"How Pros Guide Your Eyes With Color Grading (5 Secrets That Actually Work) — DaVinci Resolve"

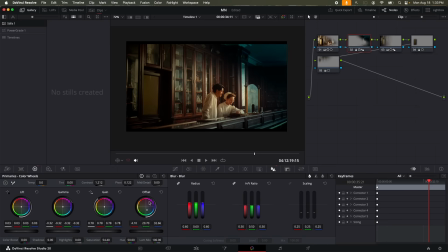1237s
And notice this area here when I moved the contrast controller and finally offset. I'll just try to find yeah, okay, this is much better. So take a look at the original image and the new one.
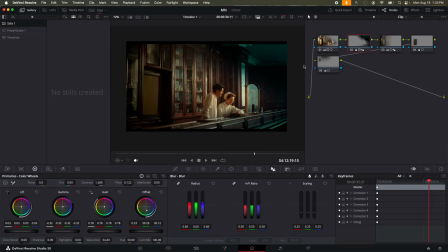1250s
It's very strong and it's in your face. We'll solve that in a bit, but that's basically a part of you creating a look. You make the look extremely powerful, extremely in your face, and then you dial it down. But before I do that, I'm just going to click here.
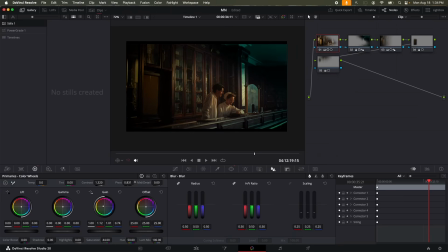1263s
I think it's very bright. I'm just going to pull the pivot to the right. Notice how, and take a look at their faces when I control pivot.
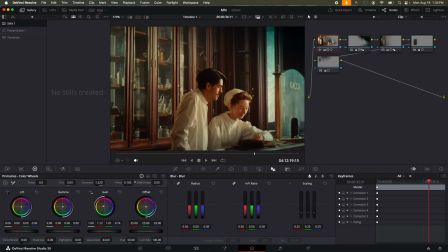1272s
So here we're increasing the brightness in the face in general. However, here we're increasing the difference between the lit areas and the areas that are not lit, which looks way better.
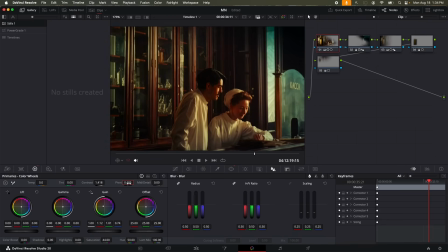1285s
And then I'm going to increase contrast a bit more and pull pivot to the right, and much better.
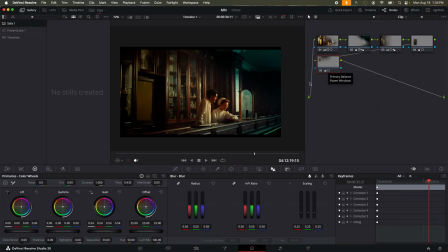1290s
So now that we have this over-the-top look that is extremely powerful, what do we do? I'm just going to add a new node now. And now that you have the look ready, it's not the final look, by the way. This is just an overdone, very powerful version of the look, so you'll know exactly what you're aiming at. And from this point on, you need to start blending things together.
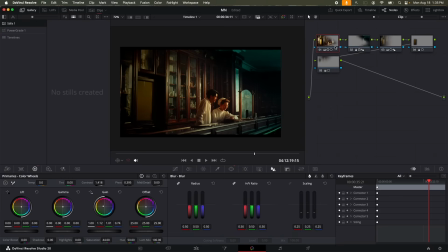1315s
And this can be done in many different ways. First, the difference here, this mask that we have on the first node, is extremely sharp, the edges.
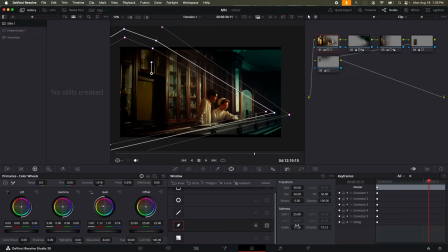1327s
So what I need to do is to go to control the mask and increase the softness inside and outside, and increase the softness by a lot. Notice I'll just turn this here, and notice how before we have this very sharp edge.
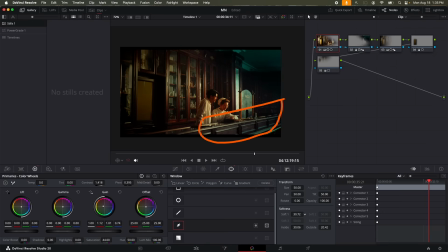1345s
Keep your eye on this area here. And when I increase softness, notice how we're blending things in a much better way. So that was the first thing. You need to start blending things together and pulling the look that you created back.
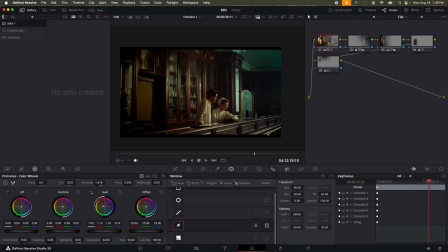1360s
So, and this is starting to look way better. So we just blended these areas together. Now this area to the left needs to be blended also. So I'll just control this and maybe pull this to the back. Okay, and maybe just increase the feather by a lot. Yes.
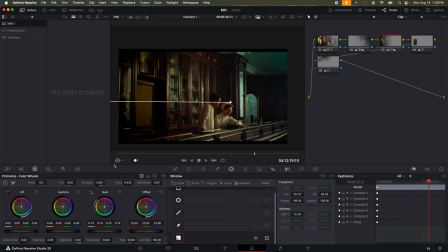1377s
This is way better. So notice how before this area was very dark and how now it blends way better with the rest of the image. This is good. And finally, so let's turn the window view off.
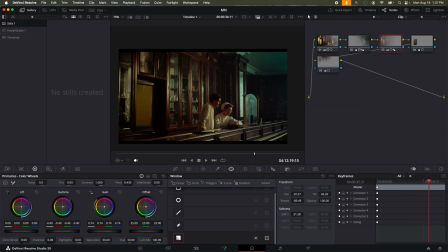1392s
And finally, I think I overdid the contrast on the two persons here. So I'm just going to hit off, and I'm just going to reduce contrast a bit and change the pivot. Yes. And take a look at the original image and the new one. Now, frankly, I don't like this area to the top right.
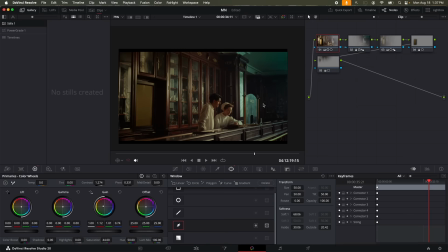1412s
The color is it's still like attracting some attention, and it needs a bit more contrast. So I'm just going to add a new node, and I'm just simply going to add the node here. And I'm simply going to bring offset down just a bit and gain just a bit,
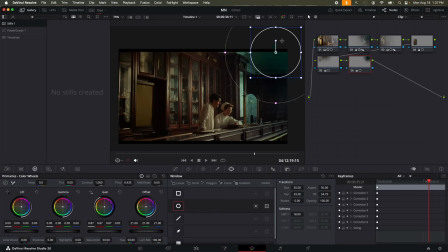1429s
just to bring the highlights down. And I'm going to make this way larger. And just, from the side, much better. Let's add a new node.
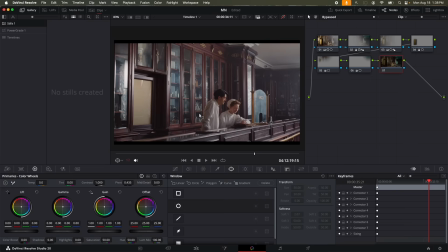1440s
And take a look at where we started and where we're at now. So that's one of the most important things, is that when you're creating a look, you cannot really dial it from the beginning. You can't really, from the get-go, make it look natural.
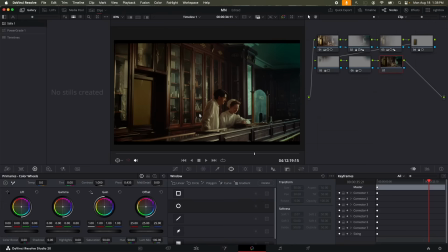1456s
What you need to do is to create a very powerful look in your face. And once you get to the colors you want, you can start dialing it down gradually. And finally, we're going to go to the most important curves here, which are the three big curves,
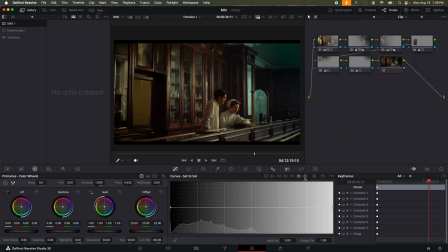1471s
the luma versus saturation, saturation versus saturation, and saturation versus luminance. So first of all, I just need to make sure that the shadows are not oversaturated.